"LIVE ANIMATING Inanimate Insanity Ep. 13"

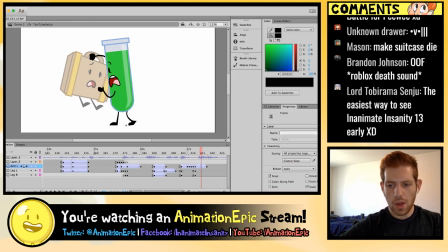There we go. Okay.
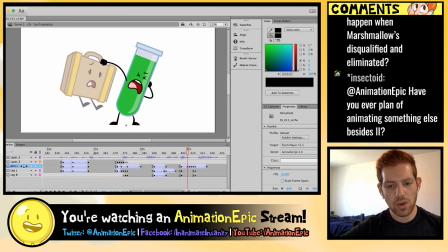Awesome. That looks pretty cool. So what we have to do now is we have to get the legs to actually work with that.
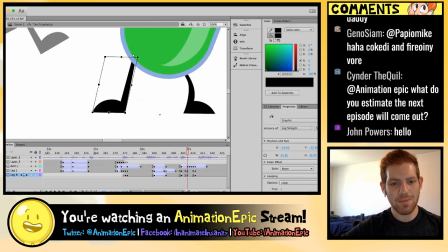And that's not going to be the easiest thing. This is a pretty crazy motion. You want to make the balance believable. You don't want it to look like impossible to do either. Although animation sometimes kind of calls for that.
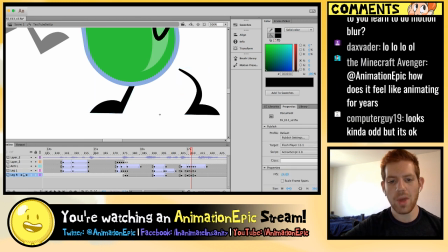Here we go. So at this moment, her legs almost switch.
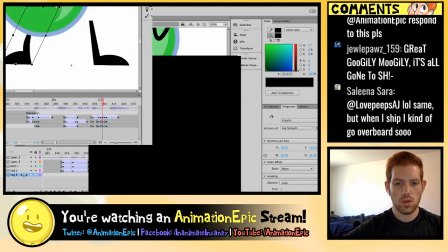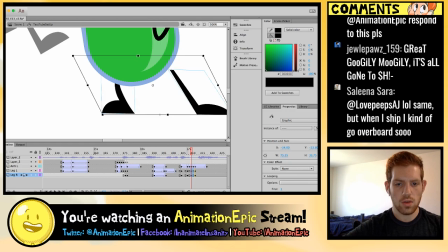Places. So I got to keep that in mind.
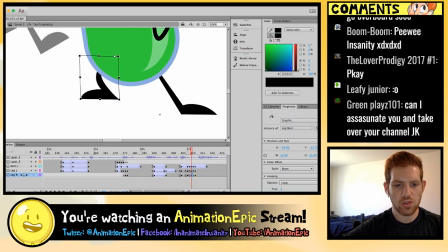Also, at this moment, you're going to really need test tube's leg to scrunch up in order to get that silhouette.
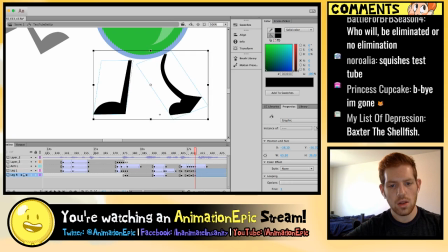And then here, obviously, you need
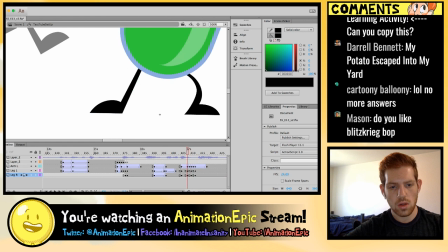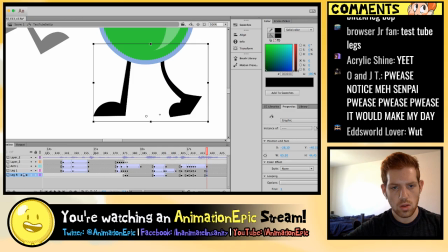there we go.
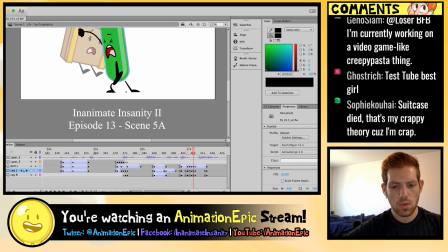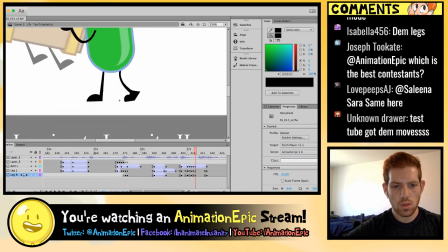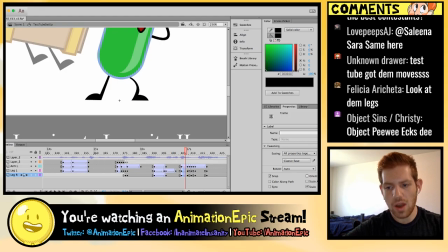Okay, so now we just got to smooth out the keyframes.
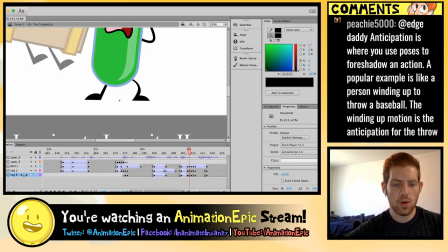So here, for example, the leg is switching here. This one, I don't think we're going to be able to get away with the tween. I can try, but it's not bad.
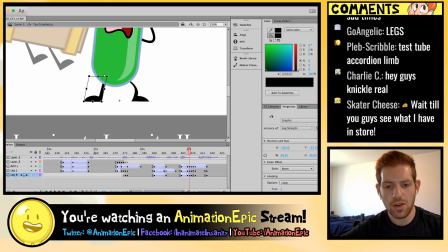But what we have to do here is switch the legs over, and you do that by using the transition legs, which are super helpful.
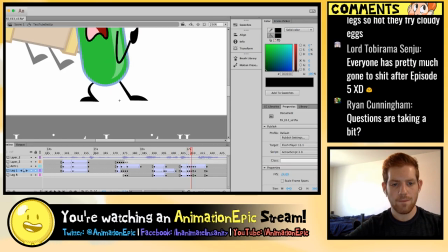So and you've got that boom boom.
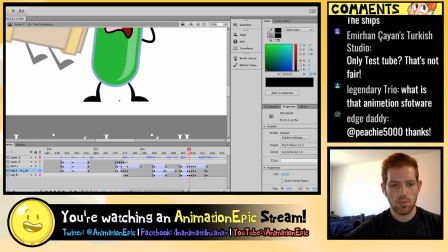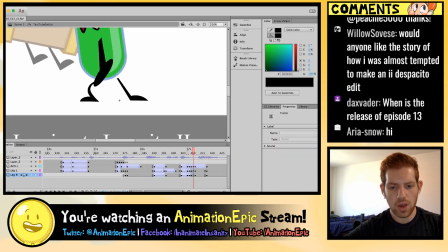All right, so let's try adding the Oto Tween here. Nope, that's not gonna work.
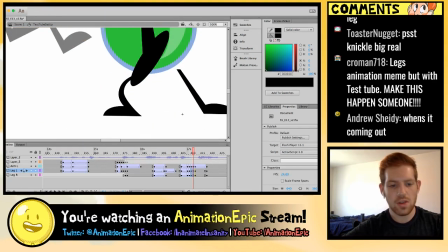Okay, so in this instance, I think the best thing that we can do is use an onion skin.
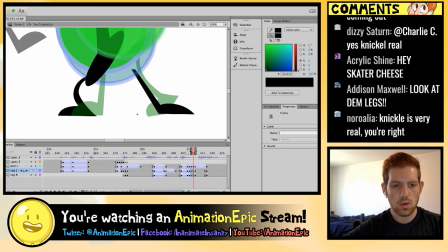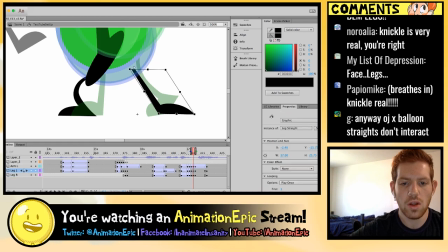which will show you basically the frame before and the frame after. This is super helpful in a lot of instances.
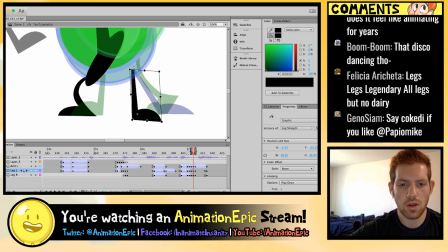So her foot like pivots here.
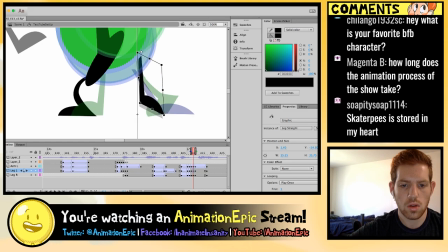I think that could work. Yeah, that could work. Even though it looks weird, I think that like when it's this quick, it's not gonna look weird.
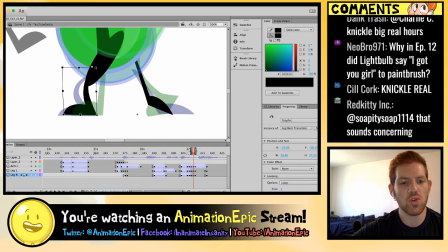So you just try to like get, what would the in-between look like if I were to draw a drawing in between the two?
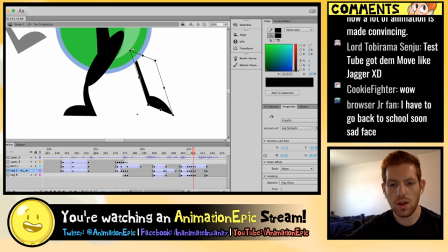Nice. I think that a bent leg could look good here. Okay. I'm going to answer more questions because apparently people don't care about watching me animate.
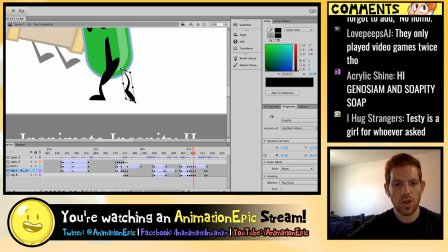I thought you guys cared about this. Okay.
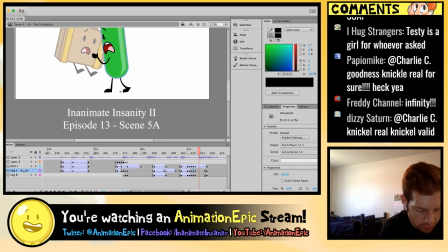So
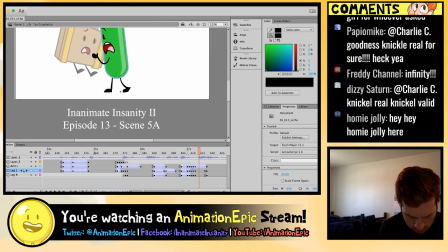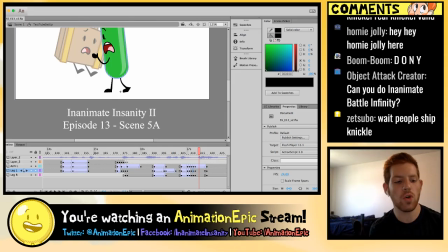I'm going to answer a few questions. Let me just ask
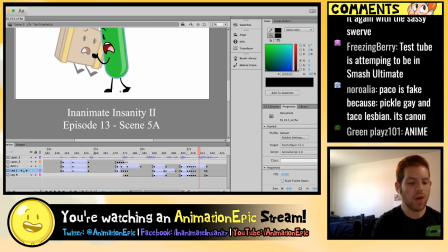how many people are watching now. Okay, so I'm going to answer a few questions.
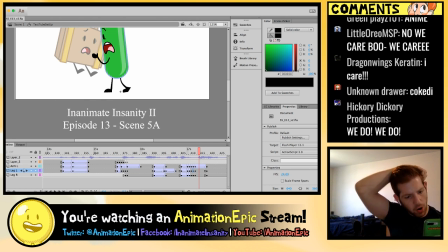Skater Cheese asks, what was your favorite part of writing the Inanimate Insanity Infinity timeline?
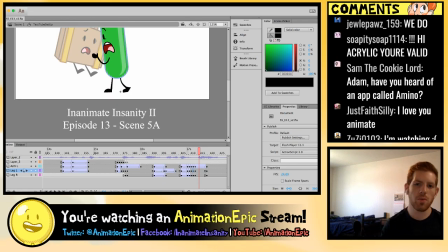I think the really interesting part for me was that all of them kind of served the same kind of idea, where they all had really wacky personalities and were all really distinct in their own ways, but they all kind of resembled the same idea.